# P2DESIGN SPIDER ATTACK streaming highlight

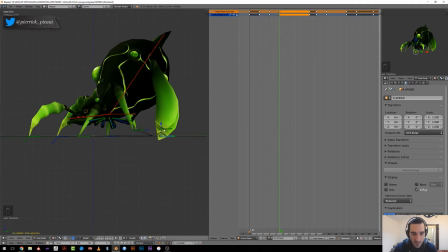(3:55)
And the thing is, in the very beginning, the torso is leading the animation, meaning that we can understand that the energy could come from the torso, but in the end, the legs are pulling the torso back.
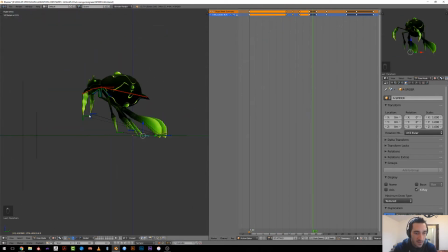(4:11)
Even if it's not physically correct, it was easier for me for the backward work to animate first the leg and then
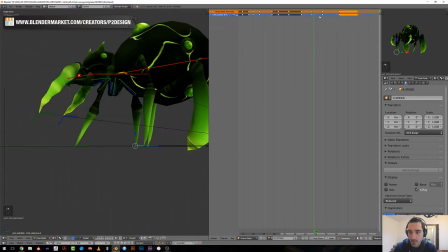(4:20)
try to make the torso movement matching these legs movements.
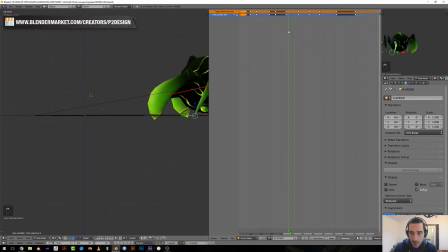(4:27)
Then I eventually got a little deeper in my timing by working on the different parts of the body. This is a pretty tedious work to offset each leg and try to make them match each other,
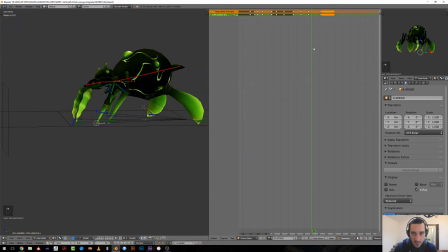(4:41)
but it's very important to do this at this moment, because if it doesn't work during the blocking stage, it won't work that much better during the polishing stage. So once done, I had quite
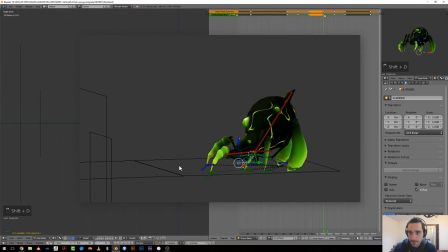(4:57)
blocky but cool animation.
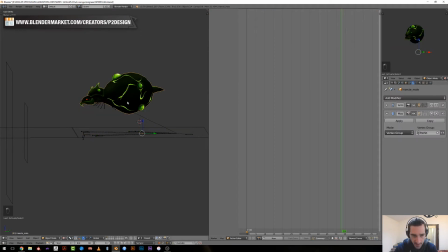(5:02)
At this stage I was able to isolate the torso and start working on the whole torso position,
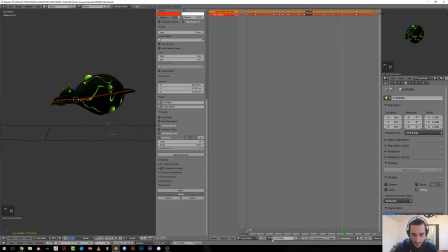(5:10)
working with the curves, at least on more than half of the animation, at least until the moment she's getting back. At this stage I have kept the curves very simple,
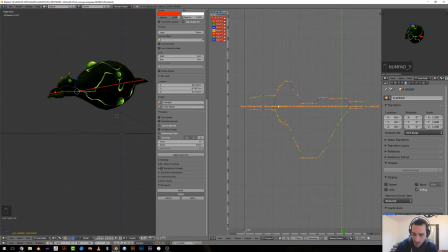(5:25)
as I will add more movement once I have polished the leg, because the movement of the body will follow the leg when she comes back. I've polished the curve, making sure I have some momentum when she's reaching the highest point,
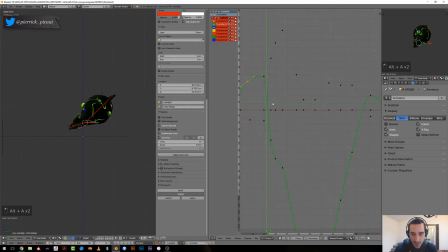(5:43)
a bit floating in the air for a more stylized movement, then a good acceleration and absorption on the impact,
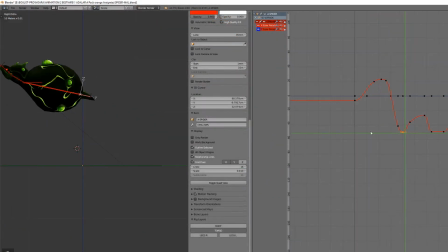(5:51)
like a follow-through animation. Then I could work on the abdomen, the chest and the head to follow the movement and
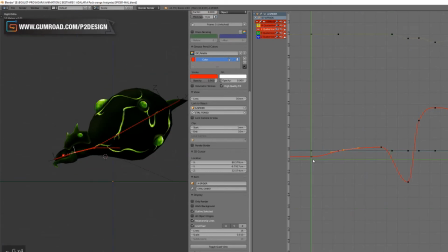(6:00)
increase this dynamism and momentum we had with the main torso bone animation.
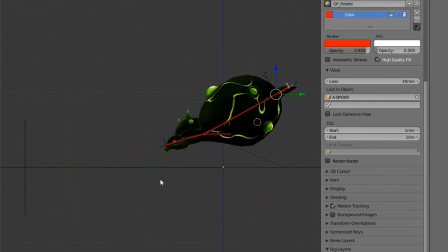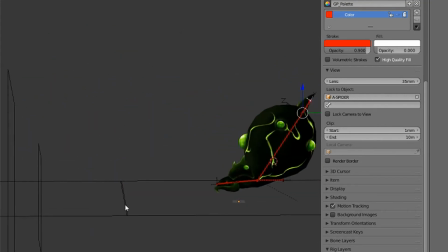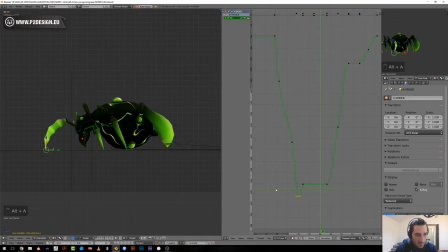(6:20)
Now it was time for the most tedious moment of this streaming, which was polishing each leg position. So I've slightly revised their timing to make sure they were offset and behaving one from each other correctly,
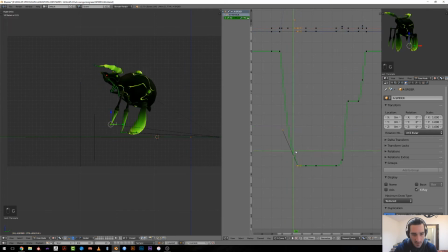(6:36)
and then I had to revise each curve, making sure that I have an acceleration before an impact and stuff like this.
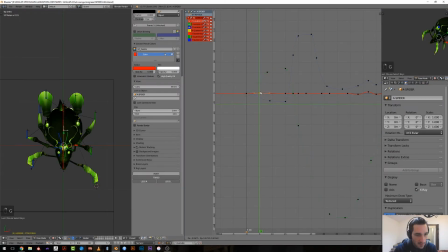(6:46)
The cool thing is that once done, I finally add a reference to move the main torso left and right based on the back leg position. Each time a back leg was lifting, the weight of the body should move on the opposite side,
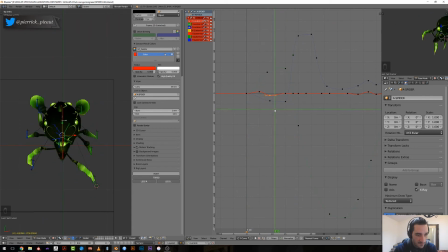(7:05)
and so I was able to give a slight zigzag movement to the spider, making her movement more natural. And then I could work on the different parts of the torso and make a slight follow-through
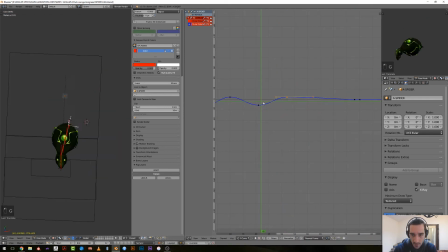(7:21)
animation based on the global torso movement I've inputted just before.
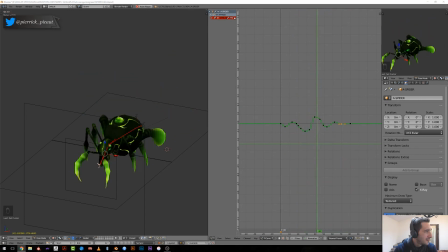(7:30)
I finally added some subtle movements, making the chest and the head slightly spinning depending on the energy and depending on the side she was moving, just to break the symmetry of the movement.
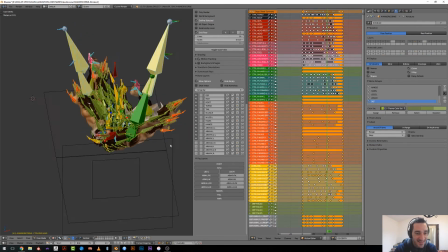(7:47)
In the end of the streaming, I've also shown some work in progress for this game,
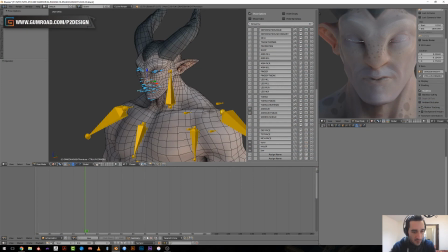(7:52)
so there will be new streaming with rigging for game characters and also
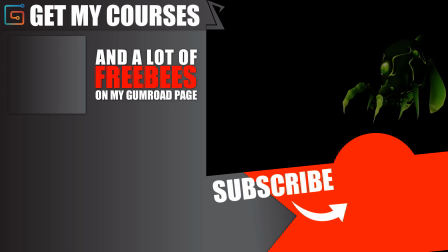(7:57)
a bit of work in progress of the Dragon Knight rigging course.